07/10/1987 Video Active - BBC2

It's one which I bought from a photographic shop. It's just a simple wide-angle adapter for a 35mm camera. And all I do is put it on the front of my own video camera, and it widens the room by twice.
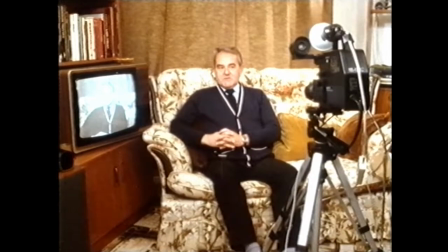420s For the moment, we bought a new suite. And as you can't see where the camera is, I'm not going to alter the whole studio setup.
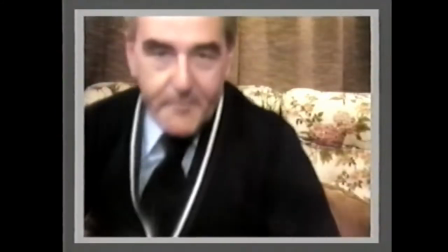428s So what I'll do is I'll pop the wide-angle lens on,
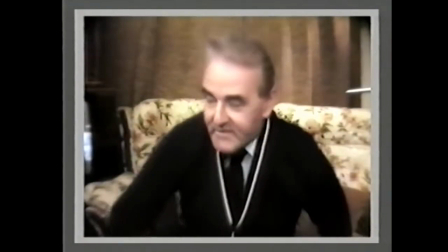431s and you can see where the last lot of money went to went on this rather nice cottage suite.
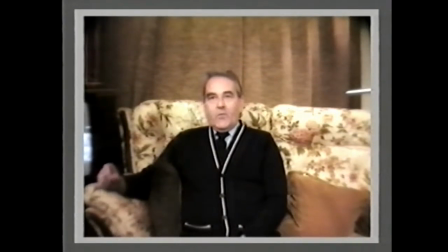438s So things are looking up. Now, what I'm going to do, first of all is I'm going to introduce you to my surprise, which is some very old film that we found in America. And it's me at 11 years of age, Susan at two, and the beach as it used to be.
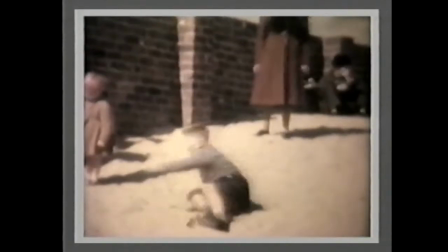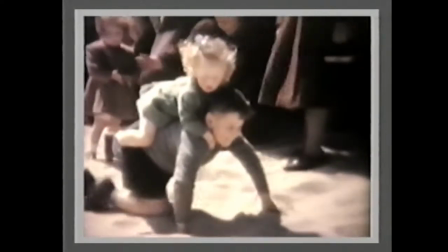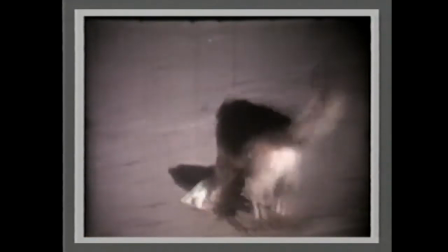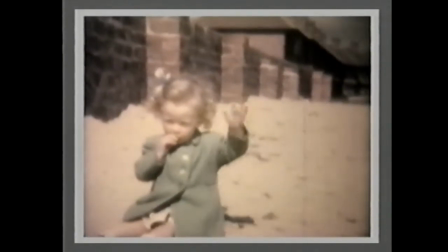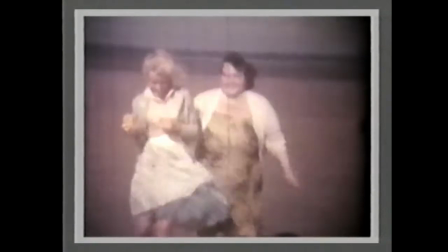496s Five, four, three, two, one, zero.
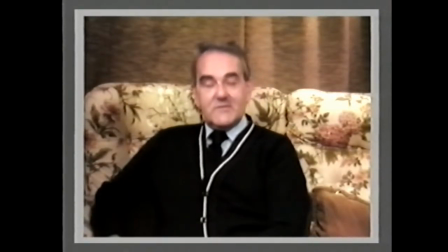503s So, Davey, that was what I looked like 40 years ago. There's been no improvement.
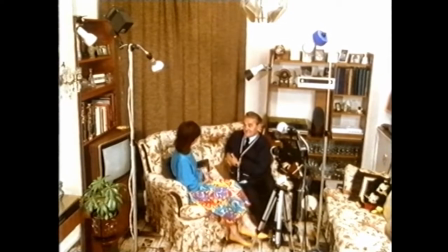510s
Although it's fun, you've got quite an impressive-looking light set up, will you just sort of talk me through it? Yeah, well, basically you can just flood the room with one light, but you get no shadows and no interest in the faces. So what I've done, I've got two domestic light fittings, which you buy from many good stores, electrical stores, that clip onto the furniture.
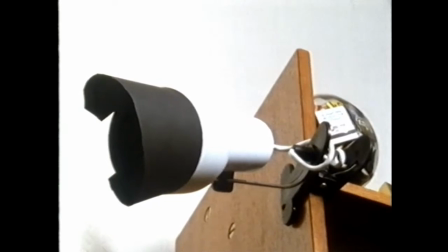530s
You put 100-watt reflectors, silver-factor reflectors, in them. That gives you a background of fill light.
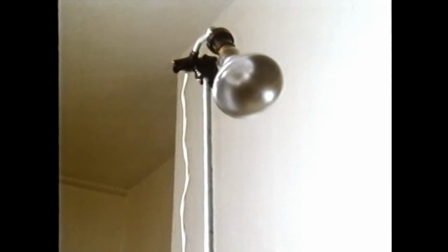534s
And then on two of the stands over here, there's 150 and 100 on there, silver-backed lamps again, which are just fitted into two old chandelier fittings, which are put atop two metal frames,
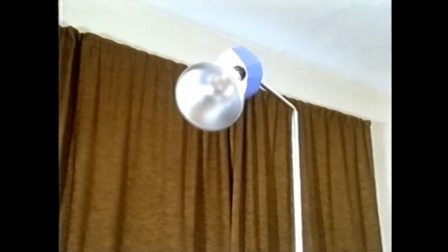547s
which were cheap screen stands that were bought at a sale for 30 bob each. And I just adapted them, knocked the old screens off because they were broken, fitted the chandelier fittings, the metal tubing, into the top of the lights, and then you just use the ordinary bayonet cap lamp in the top of them. Of course, they're adjustable for height, as for professional stuff. And it didn't cost the whole thing, I suppose, cost £5 for the two.
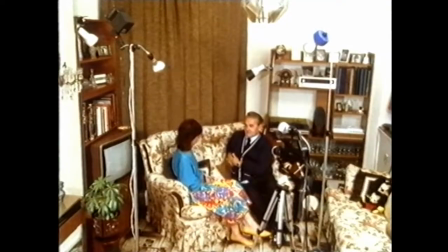570s
And you can adjust and move them around the room as you want. The lighting Eric uses can be applied to any setup. Using lights can make a real difference to the quality of a video. So let's look at their effects in more detail.
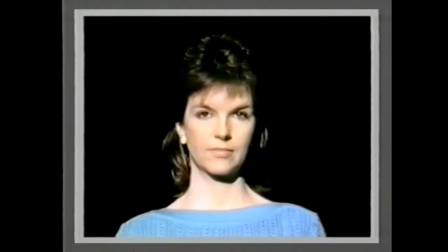583s
This is what I looked like with just one powerful light pointing straight at me. You can't see my features very clearly.
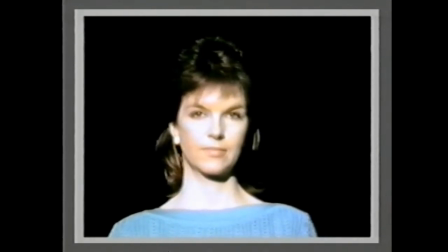590s
Everything looks a bit flat. If you turn up the sensitivity on the camera, you overexpose.
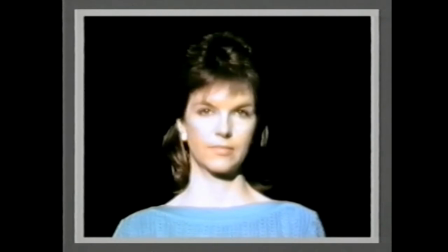596s
That's those white patches. If you turn it down, all you get is a mucky splodge.
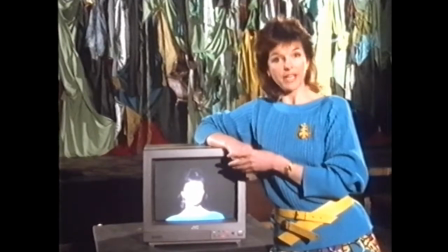603s
The problem with the TV screen is that it's flat. And if you show a picture on it that doesn't have any shadows, then it looks even flatter.
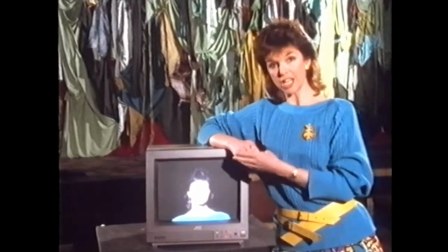611s
The trick is to acquire depth by creating shadows and using different lighting levels.
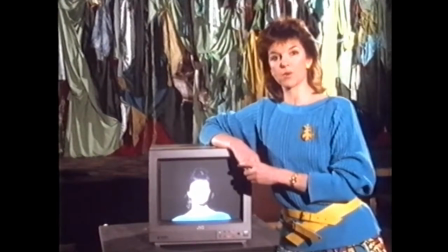616s
So let's see what happens when we move our light.
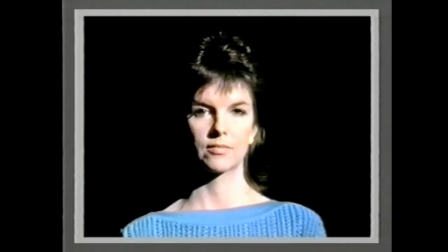620s
now all the light is coming from one lamp over to one side this is the main one so we'll call it the key light this lights up my face so you can see all the features but it also creates too much shadow down one side of the face it looks very dramatic but
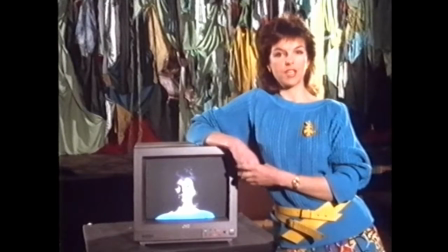636s
it's not very useful so how do we get rid of these strong distracting shadows well it's easy,
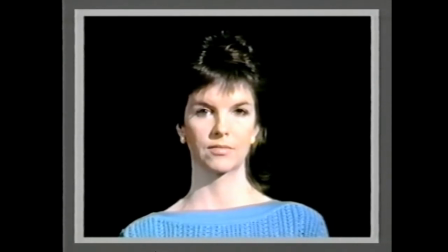643s
we put another light, a fill light on the other side to soften them But don't make this light as powerful as the key light, or you're almost back to square one.